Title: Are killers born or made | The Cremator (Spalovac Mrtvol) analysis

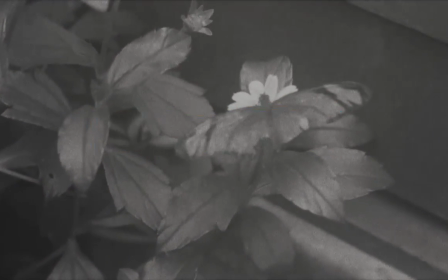[0:00]
This video is brought to you by Semyon Bibo. These eyes will deceive you.
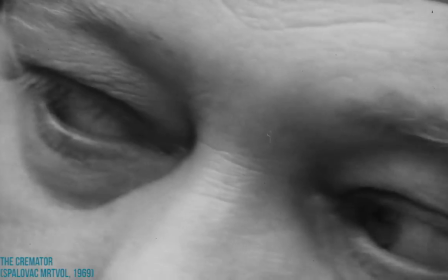[0:09]
They will destroy you.
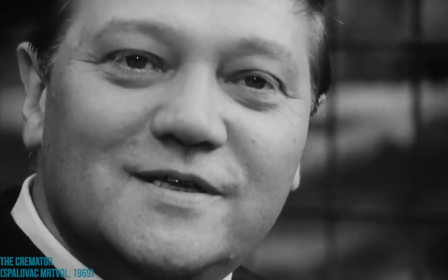[0:12]
They will take from you your innocence, your pride, and eventually your soul.
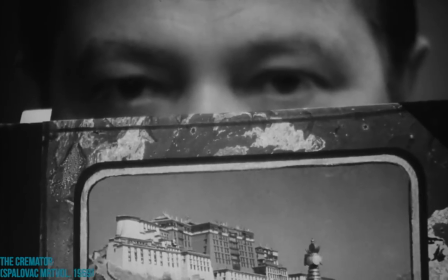[0:23]
These are the eyes of a psychopath.
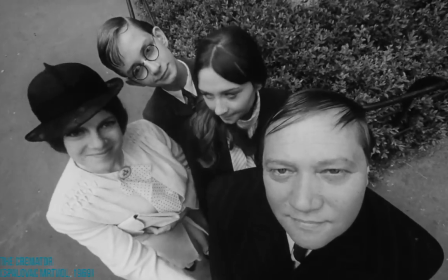[0:28] Že si tak vzteklý.
The 1969 movie The Cremator, directed by Juraj Herz,
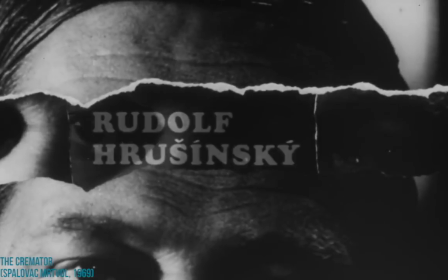[0:36]
is a grotesque and haunting observation of how a deranged mind breaks free from the societal morals and values,
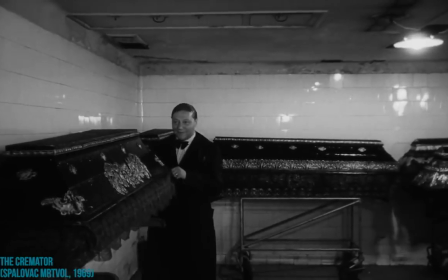[0:42]
and how a fascination with death transforms into a dire need for destruction. It's a study on madness.
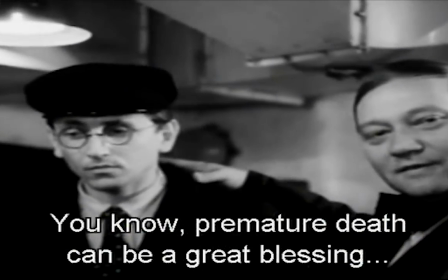[0:49] Je veliké dobro jenom tehdy, když člověka zbaví velikého trápení.
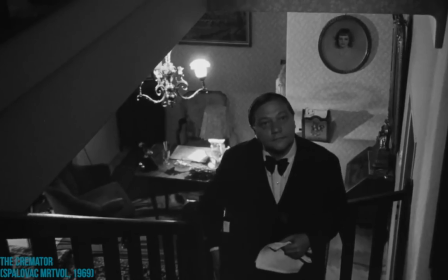[0:56]
The movie follows the scattered consciousness of an employee of a crematorium named Karl Kopfrkingl.
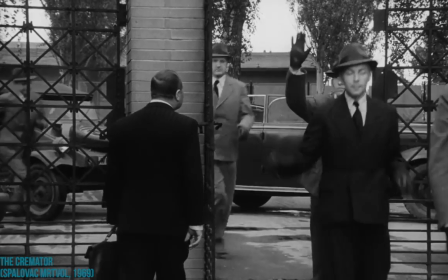[1:03]
With the rise of Nazi Germany and the demise of the First Czechoslovakian Republic as the setting of the movie,
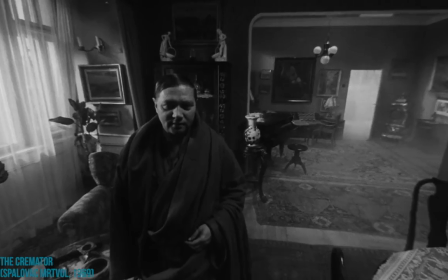[1:08]
we watch Karl as he descends further into an irreversible state of mania and insanity.
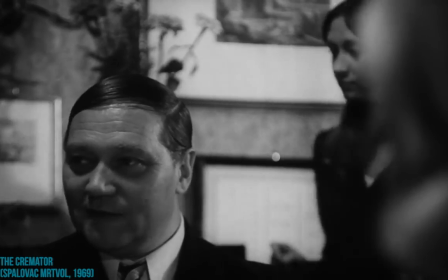[1:14]
Although the movie explains how all of this happened, it's much more difficult to determine how Karl became so interested in death,
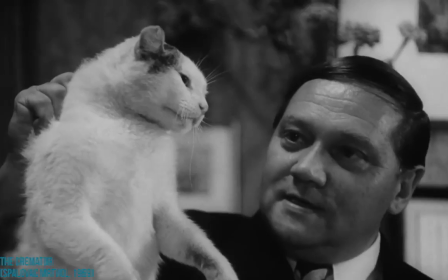[1:21]
as the movie doesn't reveal that much about his past. So we have to take it for granted that Karl has an obsession with death.
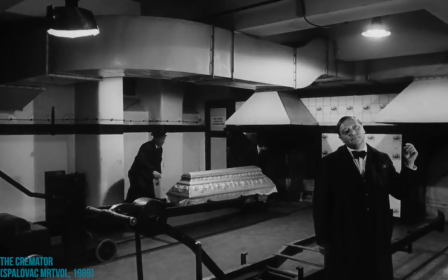[1:28]
This is of course visible in his job as a cremator, his philosophy, Nic není v životě lidském jisté.
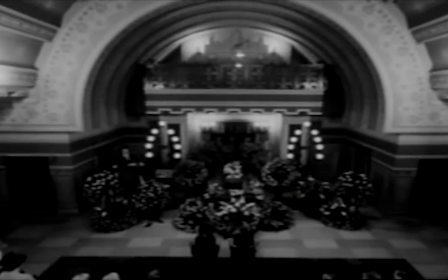[1:35] Jenom smrt.
Smrt. and in multiple other scenes.
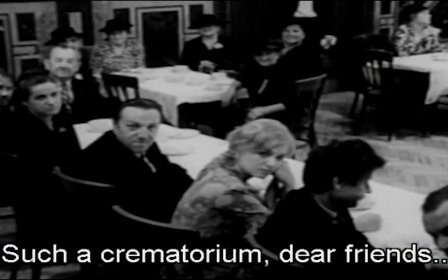[1:40]
In the scene when Karl speaks at a party, Takové krematorium je vlastně, milí přátelé, velmi bohumilá věc.
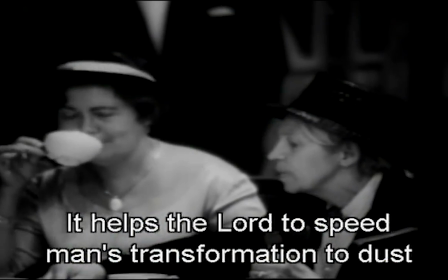[1:48]
Vždyť ono pomáhá Pánu Bohu tu přeměnu člověka v prachu spišovat. when he feels sorry that the flowers at the graveyard are alive and not artificial,
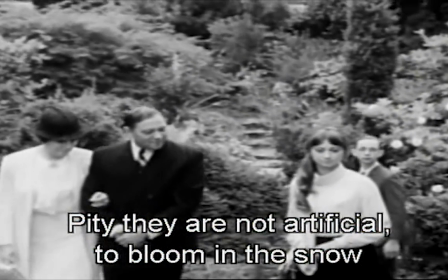[1:57]
Škoda, že nejsou umělé, i ve sněhu by byly rozkvetlé. and of course the carnival scene.
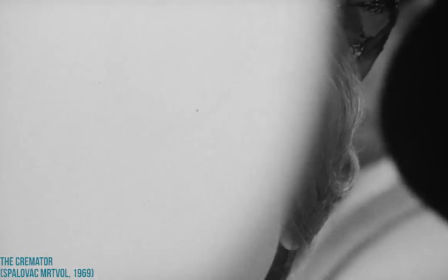[2:07]
While his wife and kids enjoy all the attractions and the light-hearted atmosphere, Karl looks miserable with a bitter look on his face.
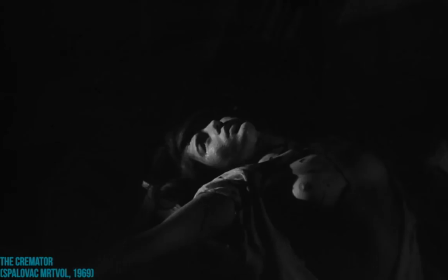[2:14]
However, as soon as they enter a disturbing wax museum, Karl's mood changes and he keeps on grinning.
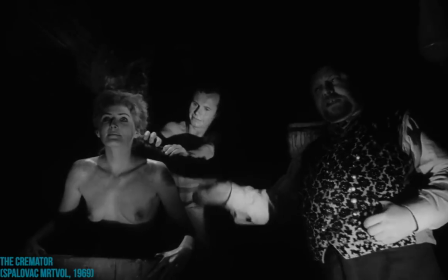[2:21]
The key moment in this scene is when the actors in the wax museum pretend to be dead in a bathroom.
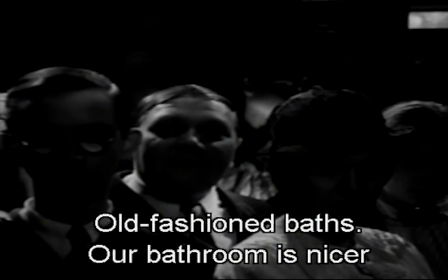[2:28] Staré lázně. Oči nádhernější ta naše koupelna doma.
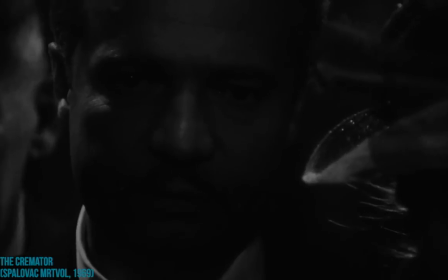[2:34]
Not only functions this part of the scene with the jump cut to their own bathroom as foreshadowing,
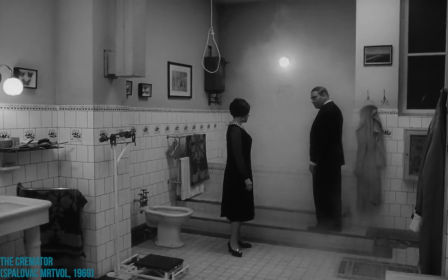[2:40]
as Karl will murder his wife later in the movie in their bathroom, it also shows how mundane death has become to him.
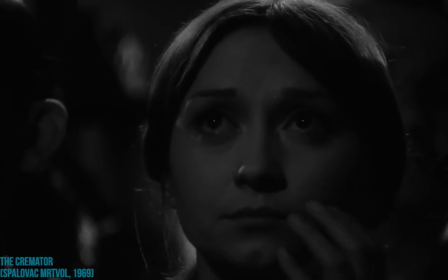[2:47]
He's able to look past the horrendous waxworks and what they portray, and instead lets his mind wander into the banality of the everyday life.
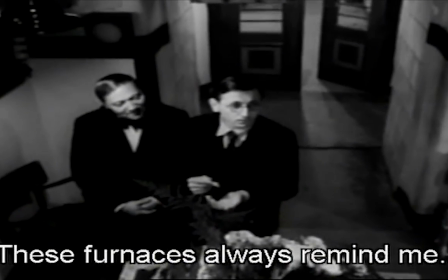[2:56] Žároviště mě vždycky připadají jako pece pro přípravu našeho vezdejšího chleba.
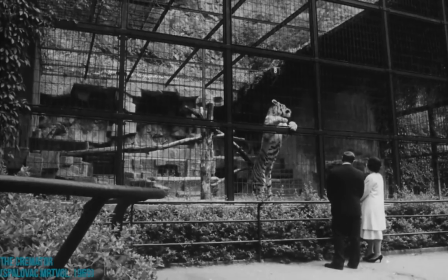[3:02]
But the opening scene is also a great example of how the movie communicates how deranged Karl is.
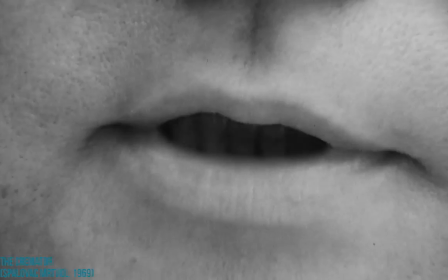[3:08]
A fast-paced montage of Karl and his family juxtaposed with various zoo animals give us vital information.
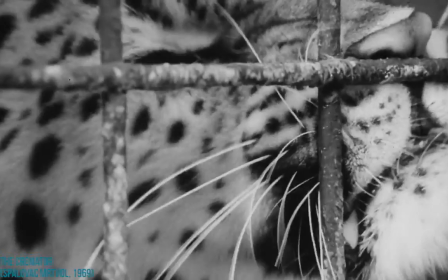[3:14]
Karl is linked to wild, threatening animals such as a lion, a rhino or a snake, while Lakme,
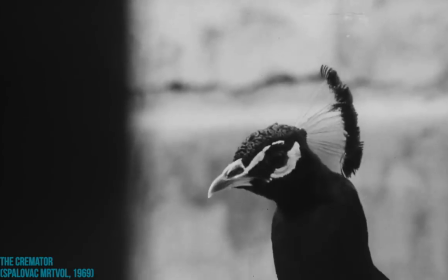[3:21]
his wife, is associated with a tiny bird, and Millie and Zina are filmed from inside the cage,
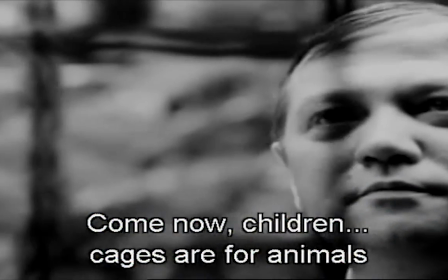[3:26]
which makes it look like they are caged.
Ale no tak, děti. Klece jsou přece pro němé tváře.
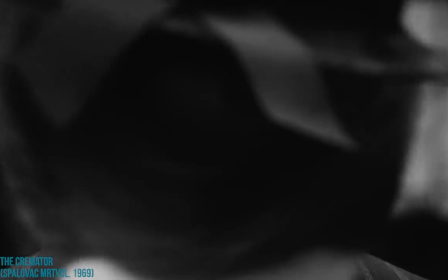[3:36]
This truly takes a dark turn when you keep in mind that Lakme, Millie and Zina are Jewish,
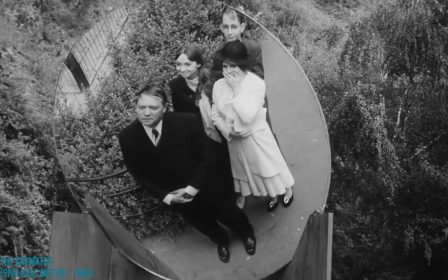[3:41]
and that under the Nazi regime they will most likely be sent off to concentration camps.
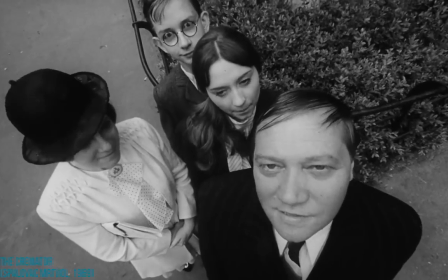[3:46]
At the end of the movie they are saved because Karl leads them into death and he sees death as...
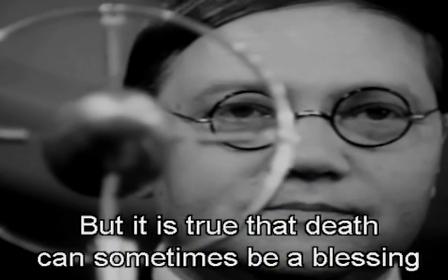[3:52] Je však pravda, že smrt může být i veliké dobro.
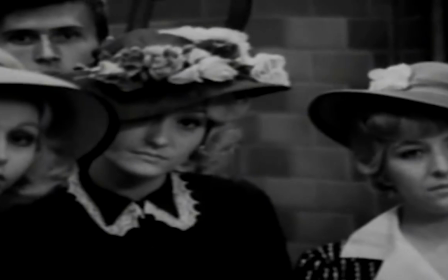[3:59] Veliké dobro tenkrát, když nás ušetří velikého trápení.